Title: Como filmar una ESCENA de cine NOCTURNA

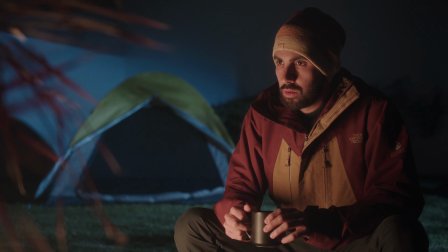(4:05)
Fíjense que ahora se ve la carpa, se ven algunos de los árboles de fondo y ya la escena empieza a tomar un poco más de sentido. Esta luz estaba seteada al 69% de su intensidad, no estaba al 100%, por lo cual se la recontrabanca. Si necesitamos, por ejemplo, ponerle un difusor por delante o varios difusores o rebotarla, quizás sí le recomendaría ir por a una luz un poco más potente como la Forza 200 o un poco más. Pero con una de 60 para estas cosas se la creo que va bastante bien. De todas formas, siempre es mejor tener más potencia de la luz, como les digo, si quieren ponerle difusores o rebotarla, porque eso nos quita intensidad de la luz.
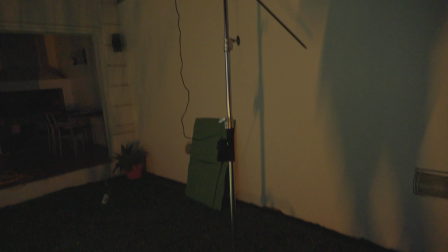(4:43)
Pero en este caso, como yo no usé ningún tipo de difusor, van a ver que la luz a veces se expandía demasiado y se veía sobre todo la pared, que es algo que yo no quería.
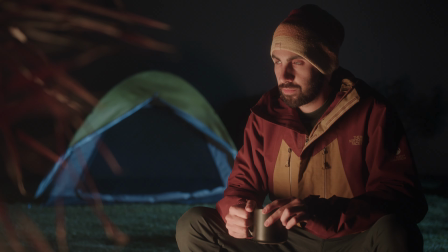(4:52)
Entonces acá utilicé el único accesorio extra que es para la iluminación, que fue una de estas banderas negras para ocultar la sombra de fondo.
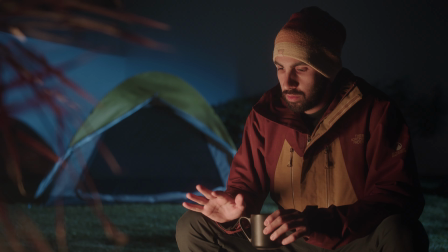(5:02)
Fíjense la diferencia de con bandera y sin bandera, que es simplemente un foam board negro, un cartón negro que lo puse sobre un pie.
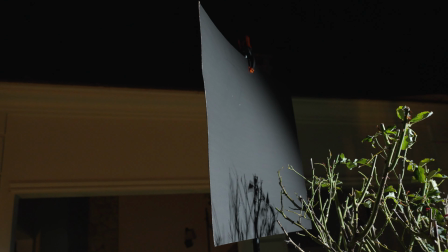(5:10)
Y esto me permitía poder yo controlar la cantidad de luz en las zonas que yo quería. No quería que esté tan iluminado el fondo, justamente por lo que hablamos al principio. Entonces, este estilo de cosas se utiliza mucho, se llaman banderas.
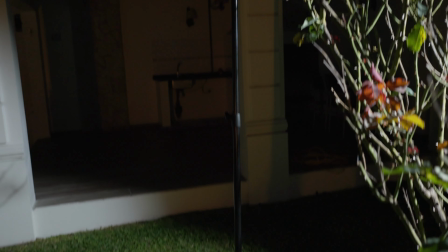(5:24)
Justamente banderean o cortan la iluminación para poder nosotros controlar mejor en dónde queremos luz y dónde no. Existen de estas cosas, obviamente, profesionales, pero con cualquier cartón o incluso con los 5 en 1 lo pueden utilizar y sirve justamente para esto.
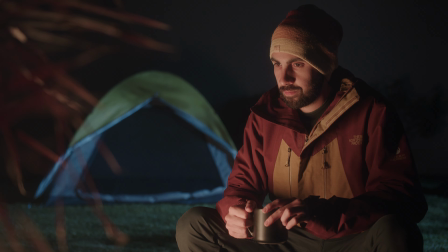(5:40)
Si bien ya tenemos nuestra escena que funciona, tenemos nuestra luz principal con el fuego y ahora podemos ver el fondo, o sea, el ambiente en donde está nuestro personaje, pueden ver que el lado izquierdo de mi hombro estaba como bastante oscuro y apagado.
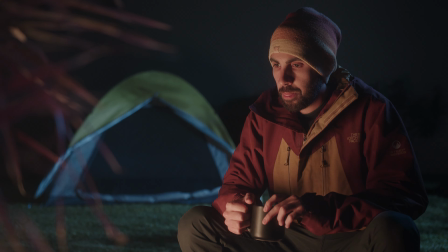(5:55)
Es por eso que decidí poner una tercera luz, que fue otro de estos Pavo Tubes de 15, que lo sentía a la misma temperatura que la Forza, a 6500 para que dé esta luz fría,
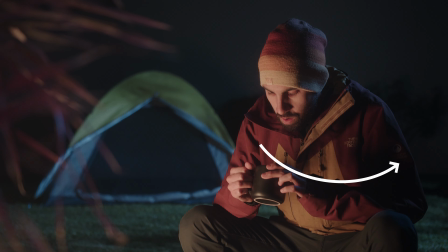(6:03)
y que vean cómo recorta esta parte, que es como que la luz de la luna esté llegando justamente en mi hombro y todo mi brazo izquierdo.
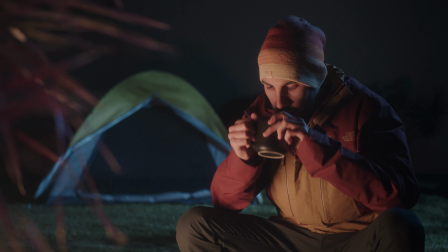(6:11)
Y esto lo que hace es separar aún más al sujeto del fondo. Es como darle una capa extra a todo esto que estamos justamente desarrollando. Todo esto se trata de poder dar profundidad a la imagen para que se vea aún mejor. Entonces, fíjense la diferencia, sobre todo de la zona oscura que tenemos de un lado sin esta luz de recorte o luz de contra,
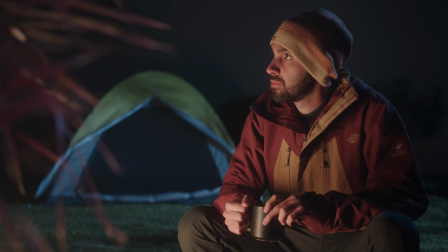(6:31)
y una vez que la encendemos, cómo se ve justamente el sujeto más separado,
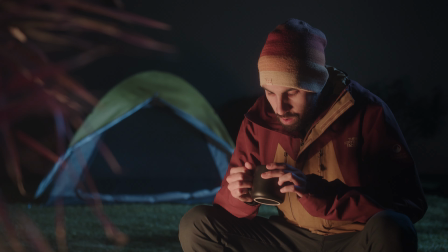(6:36)
y le da como ese detalle extra que me parece que queda buenísimo. Lo último que no mencioné fue uno de estos elementos más de utilería, que fue agregar esta planta del lado izquierdo, que lo hice por dos motivos. Uno de ellos es que todavía se me veía un poco la pared del lado izquierdo y esto me hizo como de cierta forma ocultarlo aún más.
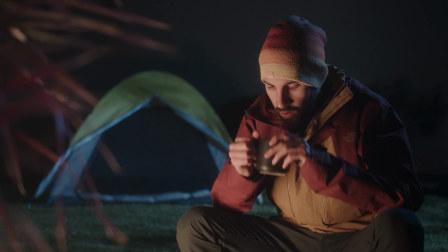(6:55)
También compensar el plano, porque yo estaba con el sujeto a un lado y esto del otro, me parece que el plano quedaba aún más compensado.
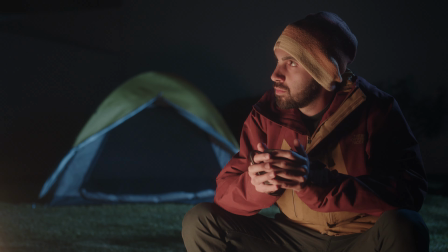(7:01)
Fíjense la diferencia con y sin esta planta. Y lo tercero es de lo que venimos hablando, crear aún más capas de profundidad. Tenemos como en lo que es el foreground, o sea, la parte principal, la planta, después el sujeto, después la carpa, después los árboles. Son todas capas que generan profundidad y van haciendo la imagen.
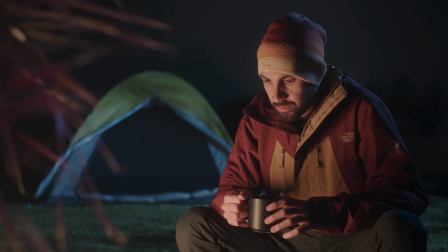(7:20)
Así que un toque extra de poner una planta, que es una maceta simple, puede generar este efecto. Y ahora, para que vean el paso a paso de lo que estuvimos construyendo en esta escena, le voy a dejar el encendido y apagado de cada una de las luces para que puedan ver cómo incide cada una de ellas en el set.
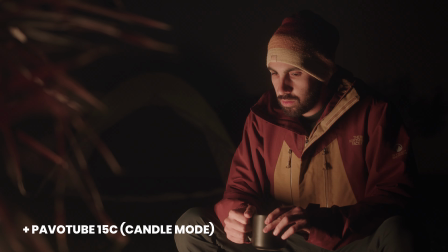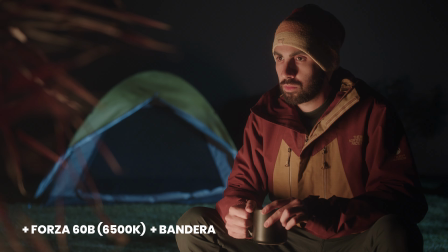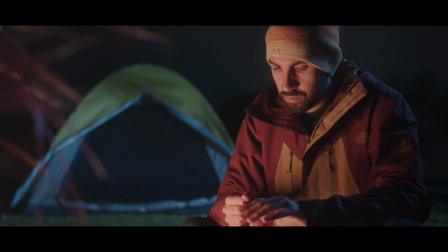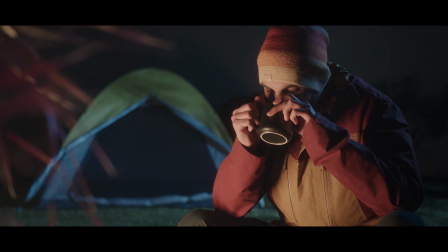Y hasta acá por el video de hoy, espero que les haya gustado, fue muy divertido para mí poder hacer esto.